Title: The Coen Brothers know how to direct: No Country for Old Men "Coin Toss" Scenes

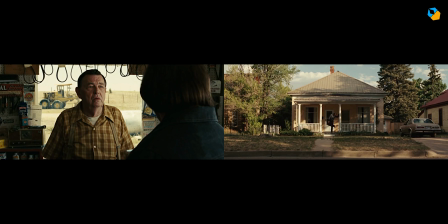488s
The same can be said of the first scene. Anton isn't going to kill the proprietor for sport because that would just endanger his work. The proprietor asking him about his route and destination is a commonplace occurrence. Somebody with Anton's experience and poise would surely not be threatened by it.
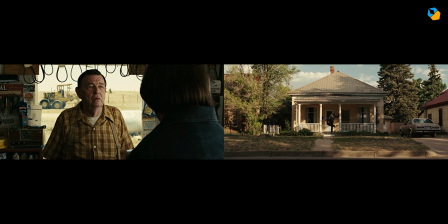504s
This is just my opinion, but I believe Anton would have let him go whatever the toss yielded.
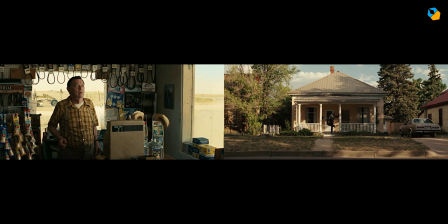510s
Once the back and forth ends, both scenes offer relief with a wider shot. In the first scene, we cut back to the mid-long shot of the proprietor. He's okay, and Anton jokes with him. He tells him the coin is special. Now here's the thing, the coin is probably a euphemism for us human beings.
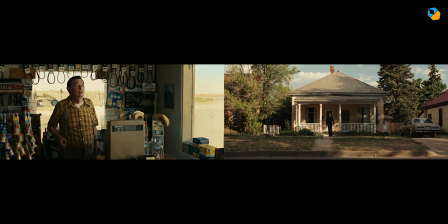527s
If we want to live like everyone else, we can get mixed up in the bunch tossed around like coins. If we believe we are special, we are. We arrive at our destinies through the choices and actions we take. Fate is just what inevitably flows from it.
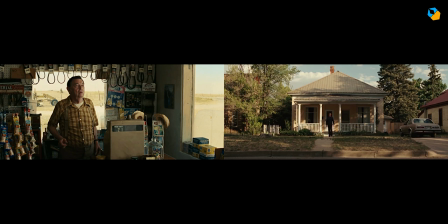541s
When death arrives, it's going to be random and abrupt, so we better say and do everything before that time arrives.
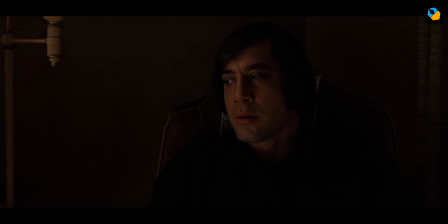547s
This is what he tells Carla before he shoots her.
I got here the same way the coin did.
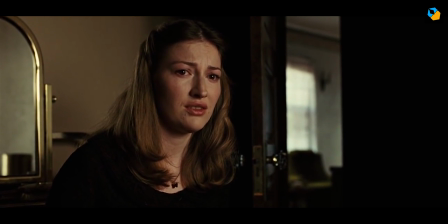556s
She, like us, are led to believe the coin toss has meaning. It doesn't. It's like a chant in a meditation, something to help you focus on the real thing. What have you done with your life?
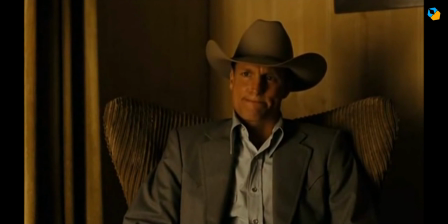567s
In his own twisted way, Anton only gives his privilege to people he likes.
Do you have any idea how crazy you are?
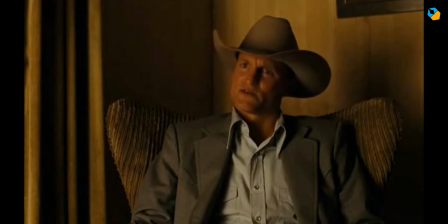577s You mean the nature of this conversation? I mean the nature of you.
And that's why Anton is flamboyant.
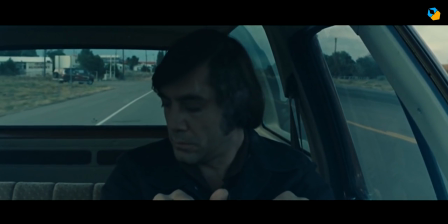584s
That's why he dresses the way he is. The author even made his skin darker so he will stand out even more.
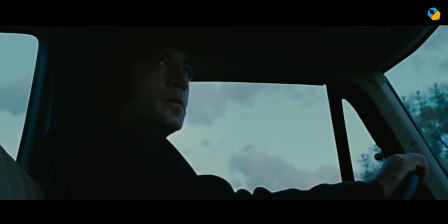589s
I haven't read the novel, but Anton basically does his job to a fault.
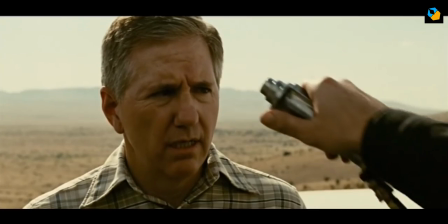595s
Overall, if you study the movie, the most violent scenes are at the beginning. Towards the end, the violence gets less and less and happens off screen.
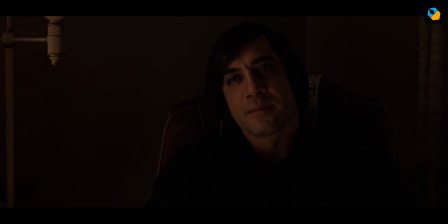603s
In the last scene with Carla, we don't even know if violence happens or not until after the fact.
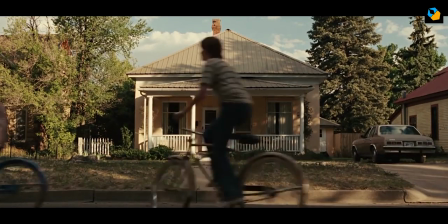608s
We have to piece it together. The great achievement of the Coen brothers is that nothing changes in the movie.
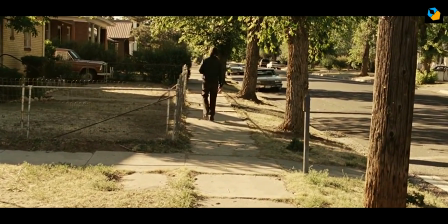614s
That's true of most of their movies. The characters don't undergo an arc, they just change positions.
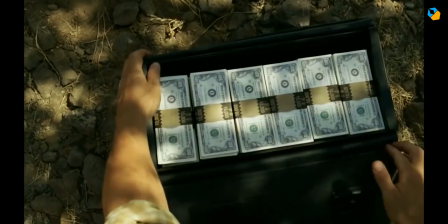620s
If other characters had survived and Chigurh had died, nothing would change in our understanding of the worldview.
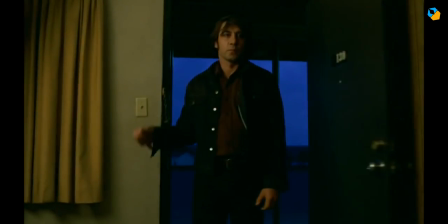626s
The confrontations in the movie are all red herrings.
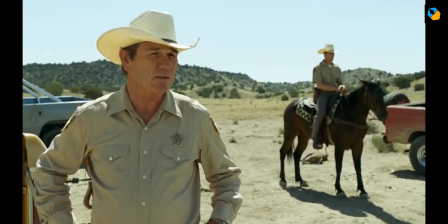629s
Anton doesn't kill Llewellyn, the sheriff doesn't kill Anton, and all he has to look forward to is an unsolved case, retirement, and death.
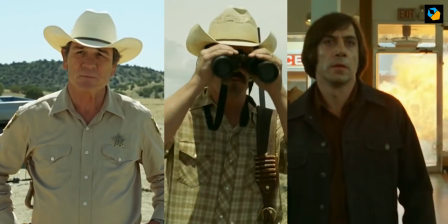637s
One interesting fact is that none of the three central characters share any screen space together, and Carla is the only one who has met them all.
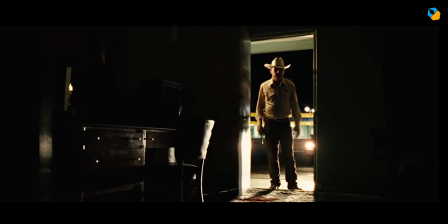645s
The coin toss is a lie. No Country for Old Men was shot on film with Cook, S4, and Arri master primes.
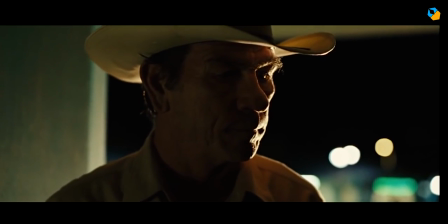652s
I believe most of the shots were a 32mm lens, which is Roger Deakins' favorite focal length.
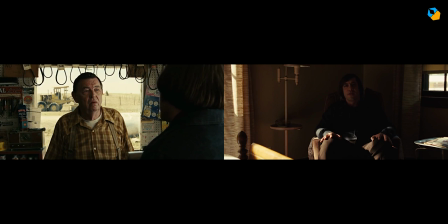657s
The gas station scene was shot at T5.0 with HMIs blasting through the window. The back window had an ND gel. The Carla scene mirrors this, a window on the side and the back, but the lighting is subtle.
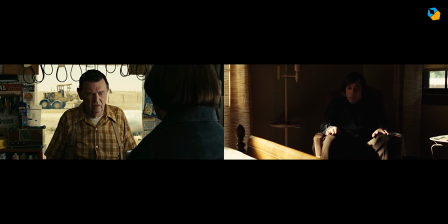670s
Carla is lit well but she girs in the shadows.
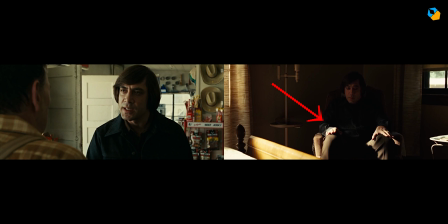673s
His hands are visible and lit so we know he doesn't have a gun pointed at her, and she can see that too, which probably gives her some hope. The other thing is that they are both wearing black. You could argue that's creating a false sense of affinity or it's just because she's coming from a funeral and he needs to stay in the shadows. We'll need to ask the Coen brothers. The way they work, nothing is left to chance. The shots were storyboarded before the shoot and according to Deakins,
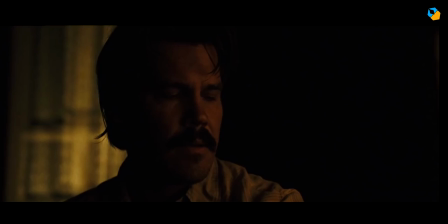699s
only 250,000 feet of film was exposed, which equates to a shooting ratio of roughly 30 to 1. In ultra low budget terms, that's still a lot, but not according to Hollywood.
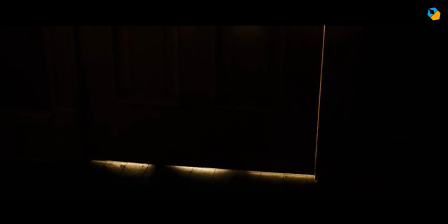710s
It is supposedly the first Oscar winning film to be edited on Final Cut Pro.
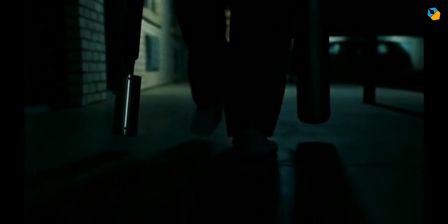715s
I hope this analysis has helped you understand to a certain extent how the Coen brothers used blocking and camera movement to tell a story.
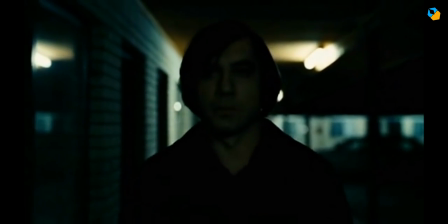722s
I've published exclusive notes from this video on Patreon.
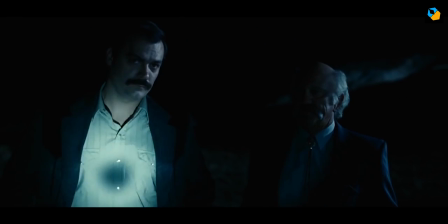725s
It also includes the scenes in the screenplay with my annotations and how it was changed for the actual movie, as well as my shot list for both scenes.
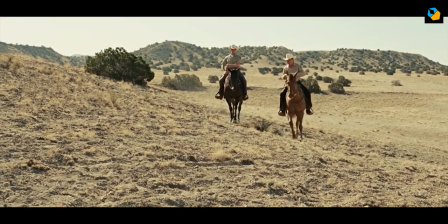734s
You'll find the link in the description.